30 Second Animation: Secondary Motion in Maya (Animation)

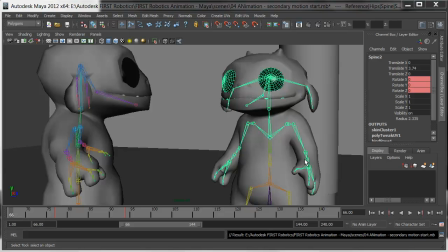4s
In this last section on animation, I'll look at secondary motion and adding a little emotion to a character. We've blocked in the poses, we've smoothed out the motion, and we've animated to the camera so that in this camera,
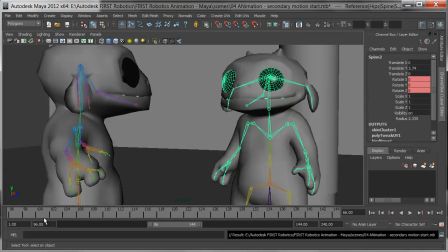18s
from frame 96 to 144 where this animation takes place, we can really see this character raise his arm emphatically.
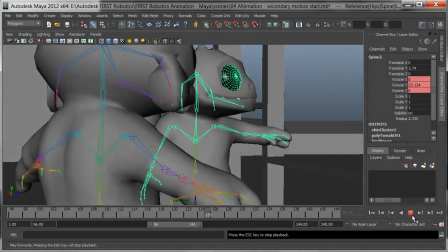26s
He's already in motion on the raise as we turn to the right and follow his gaze out there.
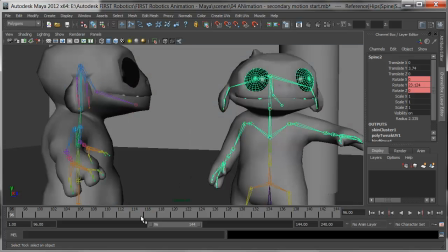35s
Now we're ready to add some secondary motion to it. This might show up in the previous camera, might show up here, or be an overlap. I'm going to work on his ears first. For his ears, I'm going to have them raise up a little bit. They're interested.
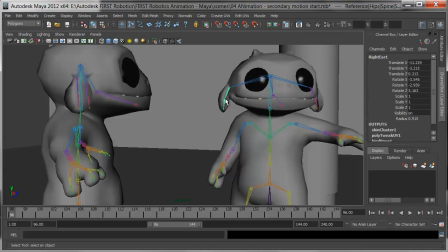53s
He's perking up his ears. They usually hang down, but like a cat, they'll stick a little more up when he's excited. I'll start with this at the end of the other motion, making sure I have enough frames available. As we can see, I can slide the playback range around very fluidly as I need.
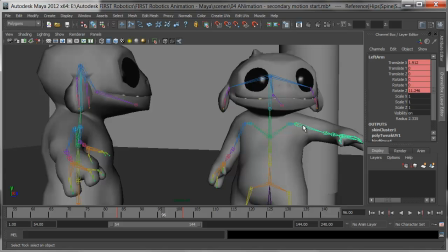70s
He starts to move his arm at 84. I've added in a shoulder turn, which starts actually at about 77 and helps the arm along. Somewhere in here, I want the ears to raise up because he's interested, maybe at about 79.
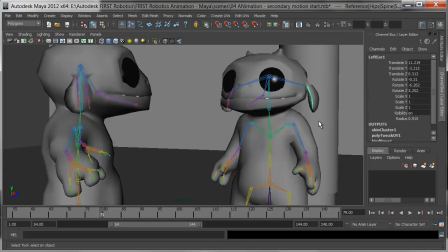89s
As he starts to turn, his ears perk. I'll pick this first ear and add a key in, pressing Shift-E. I'll say over here fairly quick by 86 or 87, his ear raises up.
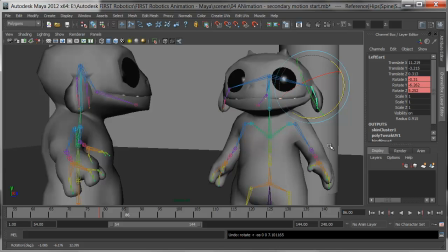105s
Now what I can also do to give them a little more character in this rig is pick one, hold Shift, and pick the child bone. Now the parent is in white and the child is in green, so when I rotate them, they both rotate and key.
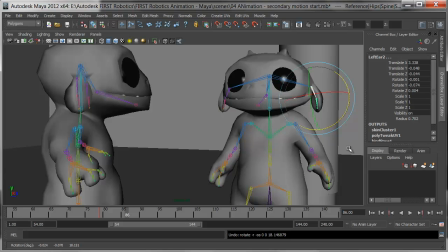124s
That's another way to think about it. Not just rotating the whole piece, but how does it change shape very fluidly. I'll key those. His ears raise up because he's excited, and press Shift-E. And I'll make sure I key both bones back here on 79 as well. Let's see if this worked.
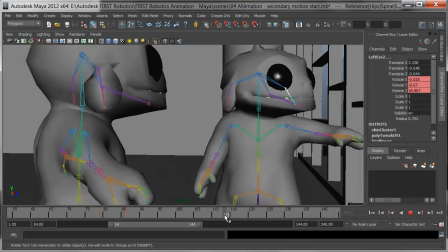143s
His ear comes up, he looks over, and he's animated.
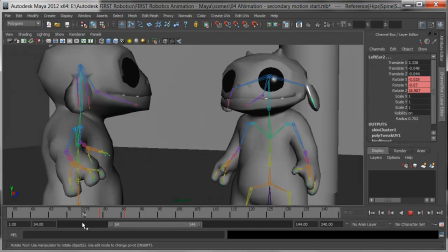148s
Good. Now, once his ears have come up, and I need to do this on the left ear as well, will they start to droop back down shortly? So, really, by about the same range, that left ear should be coming up, or his right, our left.
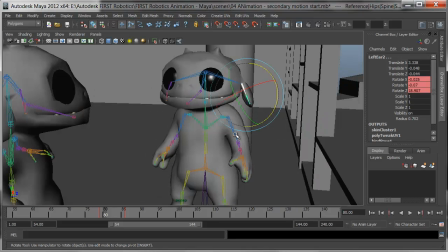164s
I'll go into a perspective and make the animation work.
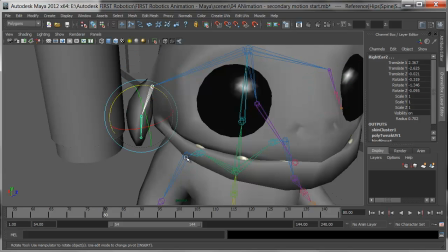171s
I'll pick the parent bone, hold Shift and pick the child, and set their keys by pressing Shift-E.
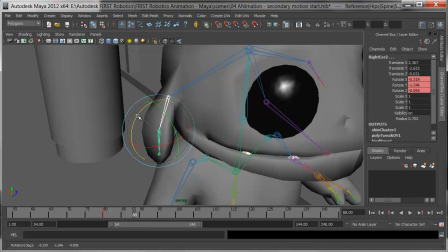177s
I'll come over a few frames, and rotate them up and out. His ears will flare out and key them.
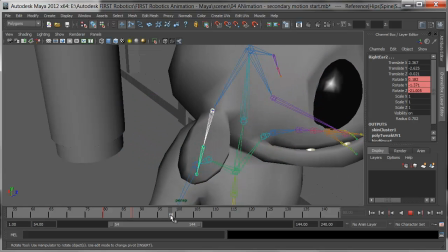185s
Now, I'll come over when his head is turned, maybe at about 98, and I'll let his ears relax just a little bit
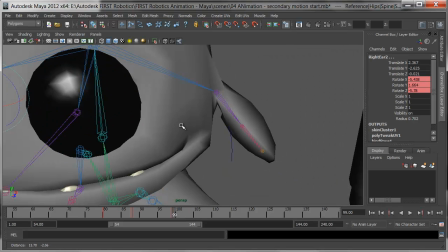194s
and key them again. I'll spin around and check the others. It's very important to keep things fluid. We can have what's called a moving hold, where somebody is almost stopped, but if it's static, it's dead in CG, so we have to watch out for that.
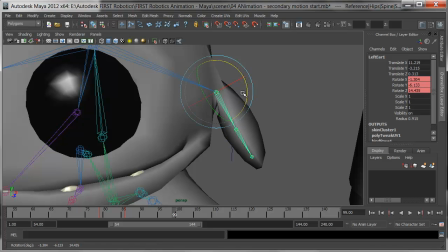210s
So his ears will be up and excited, but just a little bit down at the end of that. Let's see if this works from the camera.
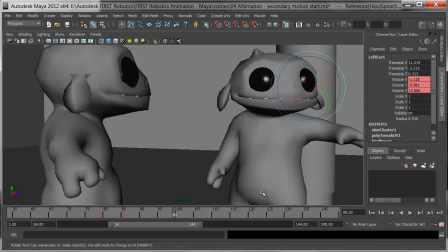222s
I'll go to shading and turn off the X-ray joints and see how this looks.
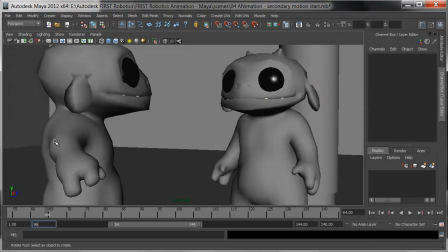227s
The camera starts out at 96. When I hit play,
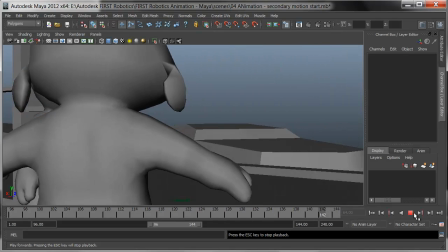236s
his arms are up, and there's just a perceptible motion of the ears coming down.
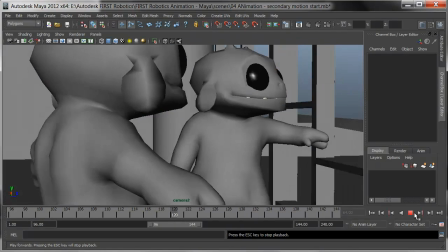241s
Maybe I can pull this forward a little bit or move the camera around. And that's the other thing.
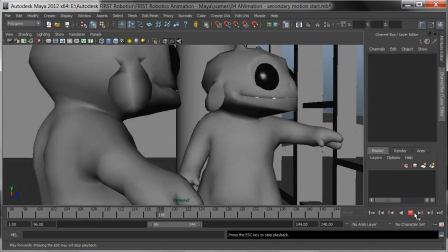246s
It's okay to move the camera around a little bit in where it sits in the timeline, as long as the time still works in the animatic.